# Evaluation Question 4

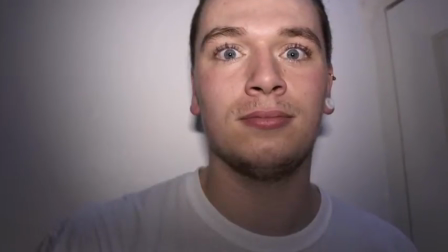During the construction stage of my project, I used various different technologies. Firstly, I used the DSLR Canon EOS 650D camera.
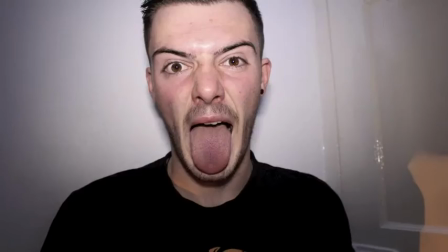This was used to take a range of still and moving shots of both my band and some possible location shots.
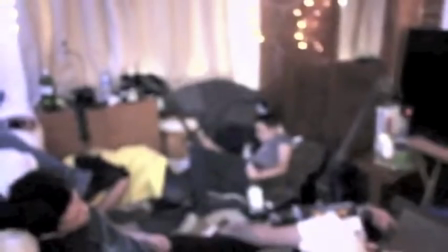I was able to utilise my Canon camera most effectively during the production of my music video.
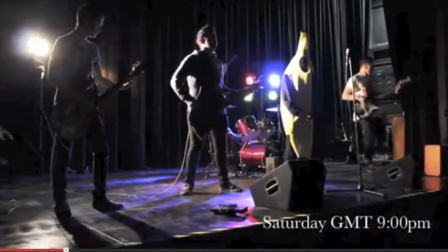This is as I could use the camera both freehand to provide a shaky effect or on a tripod which provides still images.
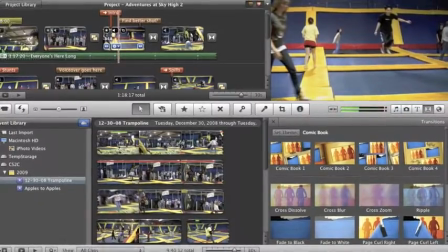This is also used well in combination with the editing software iMovie as I pieced them two together.
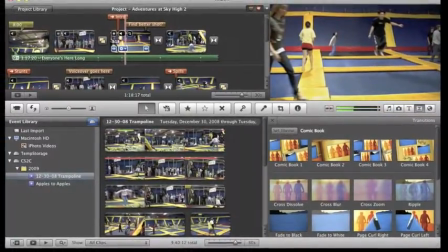In post-production I used the program iMovie on the iMac to piece together all of my footage.
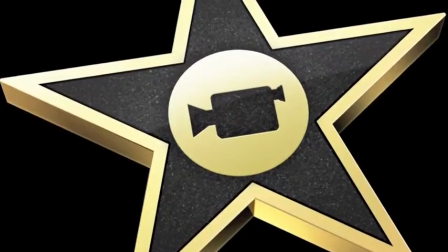I used this as I had used it before in AS, and it was an extremely effective and easy to use piece of software.
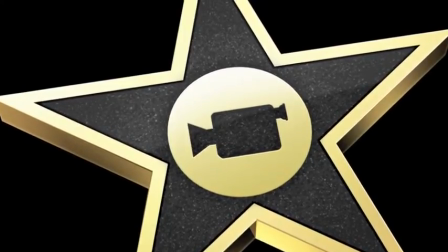When editing my music video, I firstly put the MP3 file onto the background, and I was then able to overlay all the images and videos on top of this.
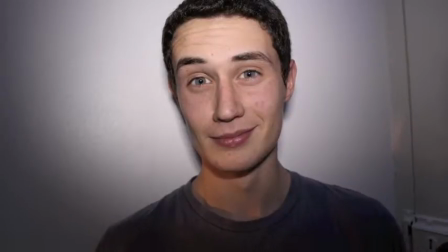I did this as once all the images and videos had been placed in, I was able to arrange them so that they fit in time with the song and that the sequence of images went well
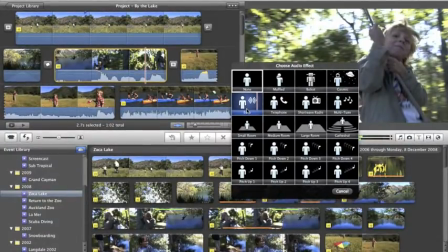with the music itself. Also, in relation to Andrew Goodwin's theory, it was important to develop a strong link between the visuals and the song lyrics, so therefore during my use of iMovie I was able to strengthen this part of my music video,
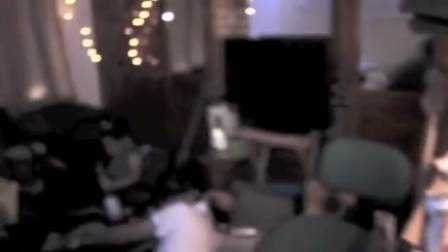and several different effects and transitions that I was able to use in my piece.
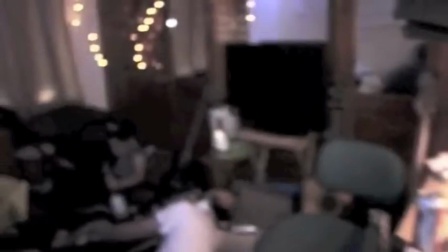First of all, when the video opens I created a dazed and hazy effect by lowering the contrast of the video and increasing the brightness.
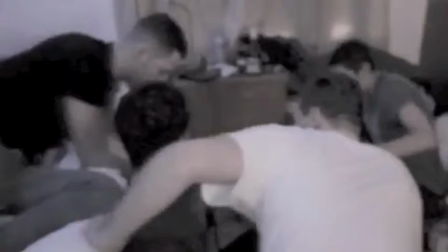This gave the video a hungover type effect.
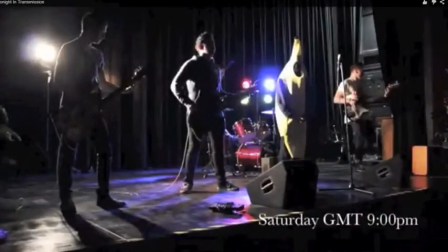I then used a specific twirling transition to make the viewer feel as if they had been digitally transported to the next part of the footage,
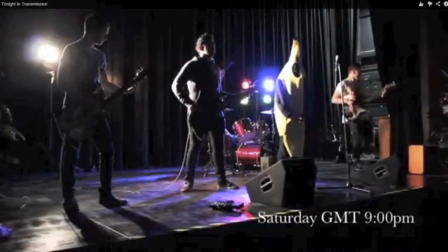in which the colour and all the vibrance of the footage came back post the opening dark and hazy images. I've also included an overlay of the date and time in the bottom right hand corner of some of the shots.
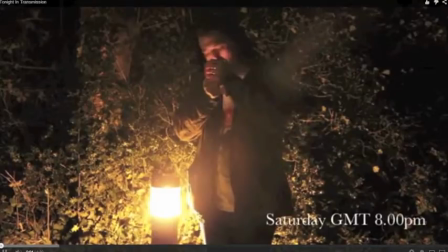This just lets the viewer know what kind of time it is and gives them an idea of how to understand the fragmented time period which exists within the video.
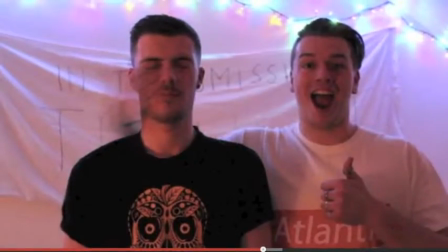Lastly, there is also the scene in which one of the band members is slapped in the face by another.
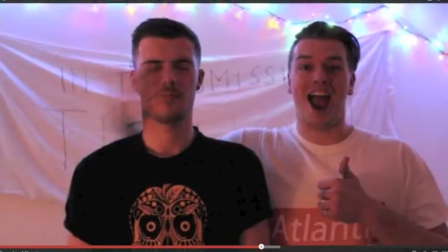Using iMovie I was able to put the clip into slow motion which created a humorous effect for the audience.
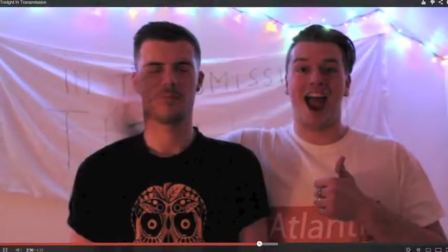This also enabled diversity within the video, allowing the video to become more dynamic.
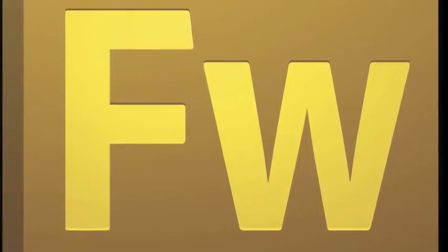In the construction of my digipack I used several technologies such as the Canon camera, Adobe Fireworks, Adobe Photoshop,
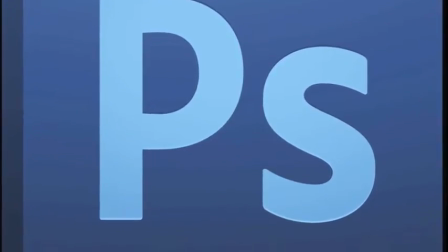Screen Grab and Cooltext to create an interesting and aesthetically pleasing ancillary text.
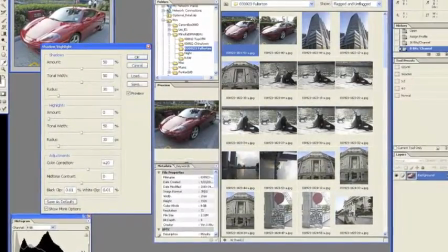However, the main body of my digipack was created using the Adobe Photoshop software. This was simple to use, it gave professional results.
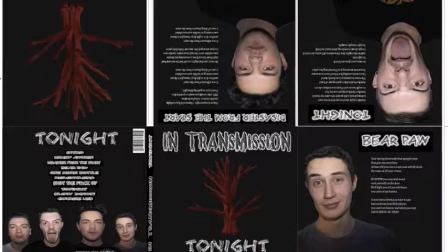The results that it gave showed my advanced use of the Photoshop software, of which I had a brief understanding previous to this.
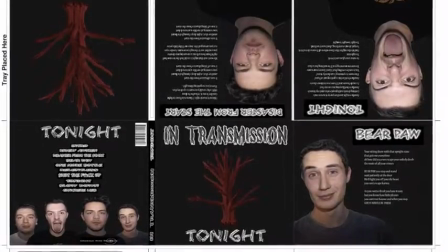It was an extremely useful tool to use.
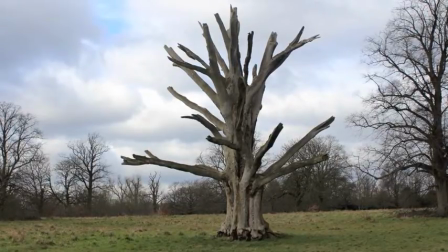Through my use of Adobe Photoshop I was able to convert a natural image of a tree which I captured on my Canon camera into an exciting and 3D looking sci-fi tree.
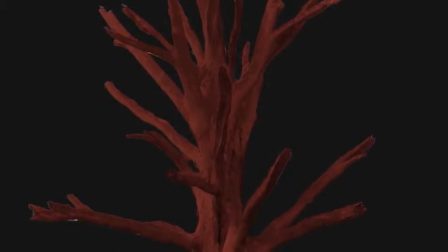To do this, I simply adjusted the brightness and colour levels of the tree using Adobe Photoshop software.
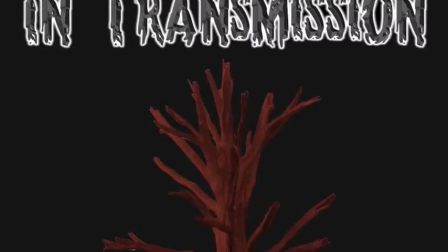My end result was very pleasing and I even used it on the front cover of my digipack.
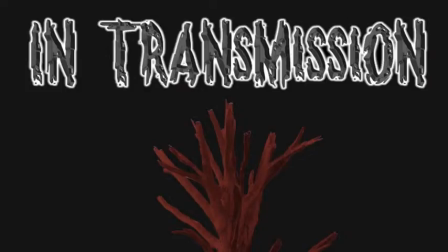As the band whose music video I was creating already had a logo, I decided to use a similar format for the logos and text that appeared on my ancillary text.
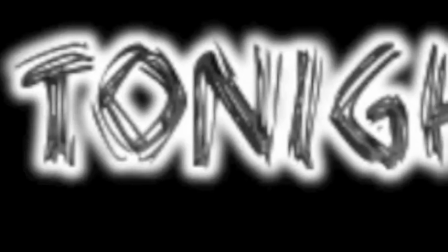For example, the band's logo is created on a software called Cooltext. I then used this to create the significant fonts that were used on both my designs.
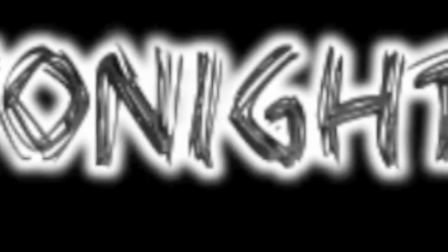For example, the Scratch John type font and also the In Transmission logo, which again was consistent throughout both texts.
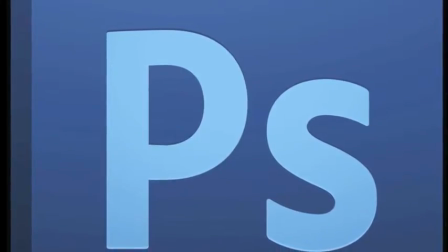In constructing my digipack, I used the software Adobe Photoshop.
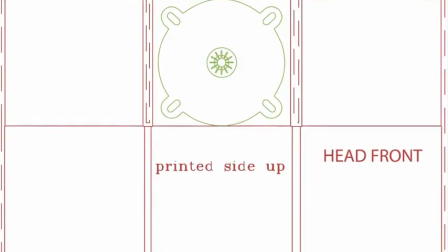Firstly, however, I downloaded a 6-piece digipack template of the Web 2.0.
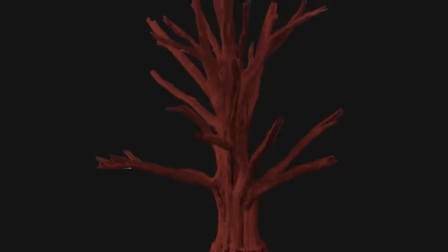I then converted this into a Photoshop file and I was ready for use.
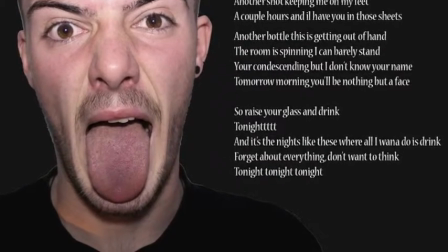I then designed all 6 panels using Photoshop and the images that I had taken on my Canon camera previously.
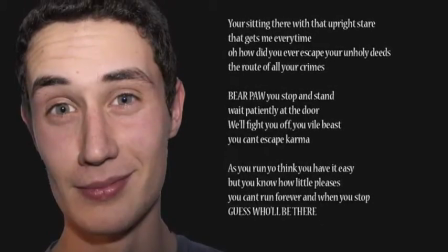I then edited these pictures, placed the text and fonts accordingly,
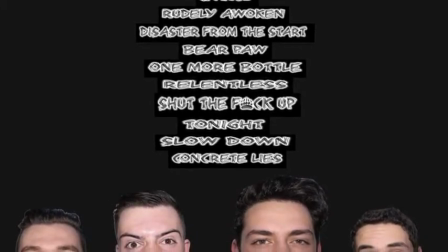and then placed them into the 6-pack panel in which it was ready for print if necessary.
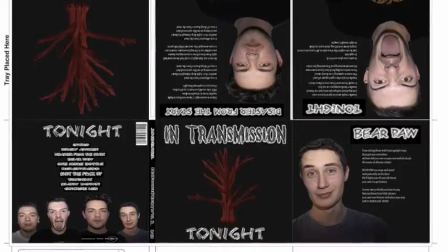My digipack came out successfully and thanks to Photoshop, the Canon camera and the Web 2.0 I was able to create a successful and effective design.